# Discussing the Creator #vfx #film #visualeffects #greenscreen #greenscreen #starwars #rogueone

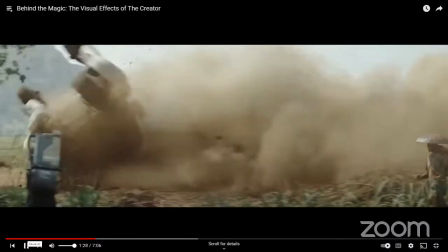482s
Oh, heck yeah, that looks awesome. This is a great shot, an absolutely fantastic shot.
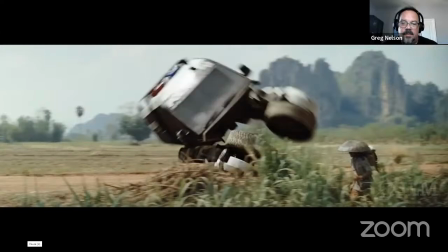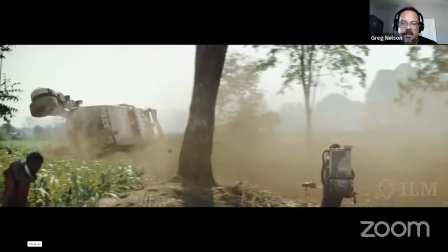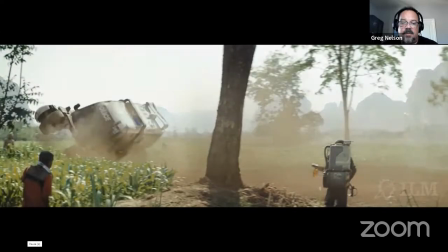501s
Look at all the additions that are built into this thing.
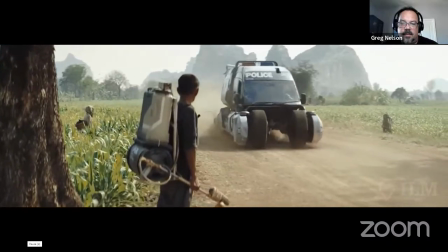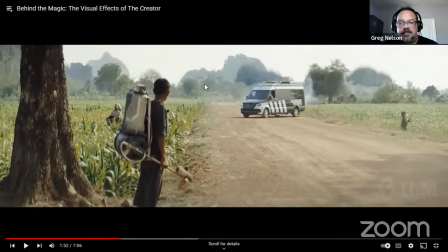511s
So so this is all based on on a van that they had. And I don't know, and this is one of those interesting questions that I would love to ask the director. If they were just using this van, because it looks like it's painted,
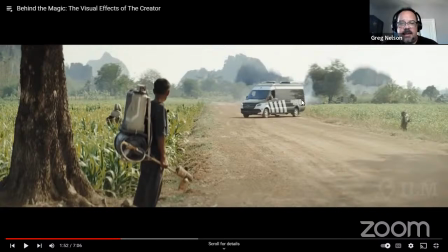528s
to look as if it's a, part of the movie. And I don't know if they just came back and decided, you know what, this Mercedes transport van just isn't going to cut it for us. We need to beef it up and upgrade it. So, they used the movement of
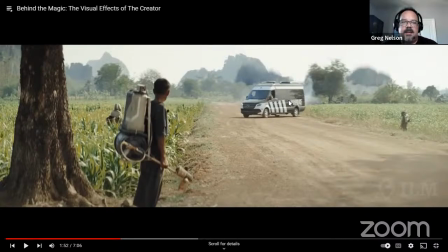548s
the van as, basically the basis for the vehicle that they put over the top of it. So they were able to track all of that, and so it starts coming towards the camera here.
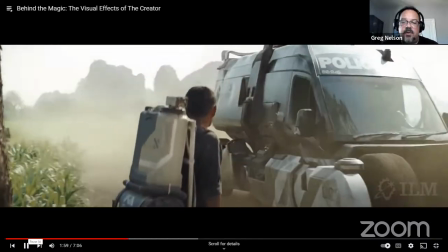564s
And it looks like they painted it out actually, but they used the movement of it as a means of
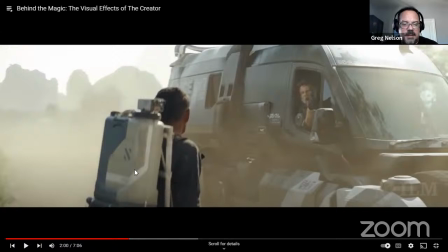573s
cueing exactly the movement of this truck. So you can see all of the different layers that are put in here.
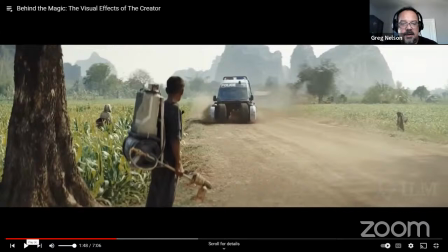583s
And I want to point this out. This is, if the truck was there, right?
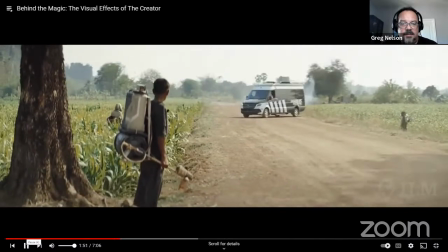590s
They had to get rid of it. So it was all there.
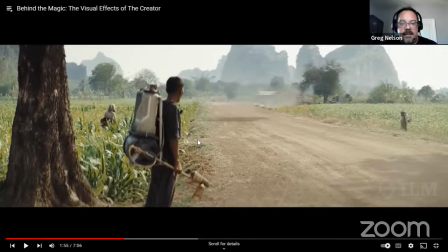593s
They added in all this stuff, and then they also had to paint in the road where the truck was, and they painted in shadow and stuff like that. right, for the new vehicle.
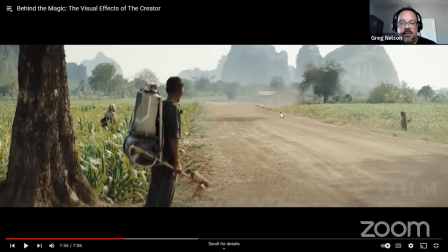606s
And essentially all that is they've got it tracked, and either they're generating, you can use generative AI to create a fill in for a certain section of it, or they had an artist that went through and painted it,
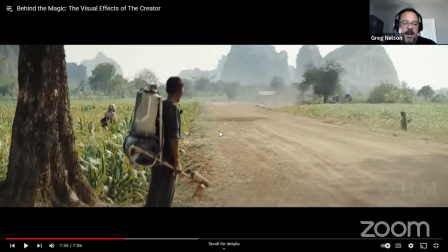622s
and this is how I would have shot it if I were on set. I would have made sure that we had a nice shot down the road with nothing on it, and that makes it so much easier to just take a little patch right here and then lock it in.
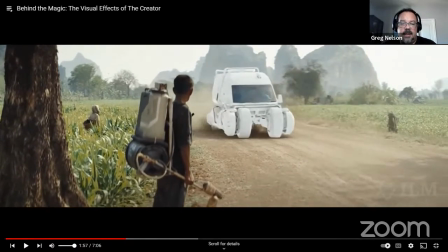636s
So, but really, really well done. And again, you guys, this is the way you set up a demo reel. Particularly like they've got this thing and it's rendered in an ambient occlusion, and then they bring it in to
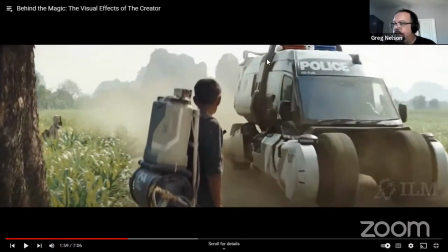652s
final color, final reflections, things of that nature.
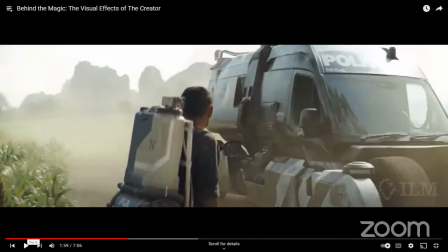656s
So I like the dust effects like that as it goes up by, like, absolutely.
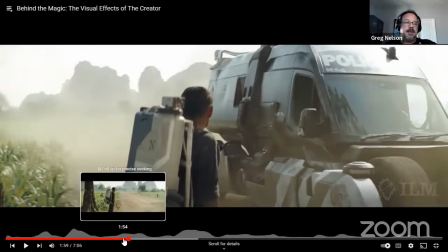661s
And those are all generated, in the computer.
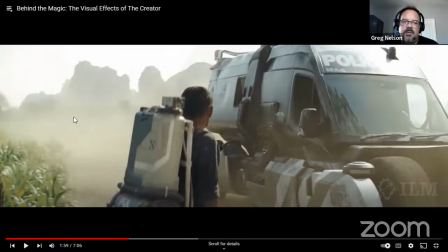665s
But they really add to just the feel that it's a dry road,
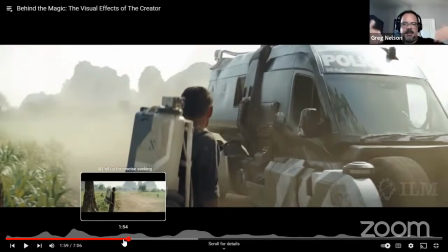671s
and it makes it feel like it's part of the environment. And that's one of the things that we run into so often when we're doing visual effects work. And I talk about this a lot, is that the computer tries to make things look too perfect.
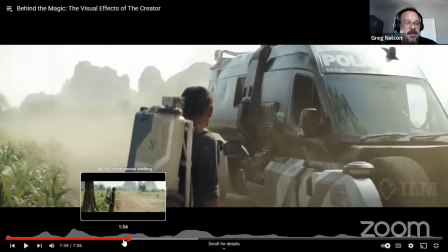687s
And so often it's our job to go through and beat things up to make them look like they live in the real world.
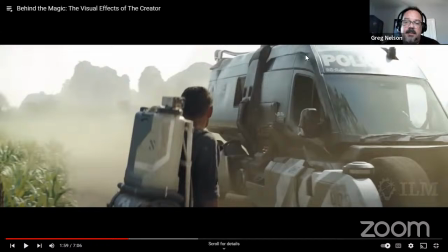694s
I mean, to that point, if you look at just the way that the geometry is shaped for this, there's dings and impressions here and there. You can see how this police van has absolutely seen some duty,
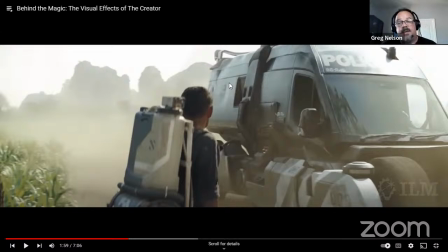712s
and that's how it should look, because if it looks too perfect, then it just feels like it's computer generated, and that's one of the things that they've done a great job of on this. Um, Or it could be new right off the conveyor belt.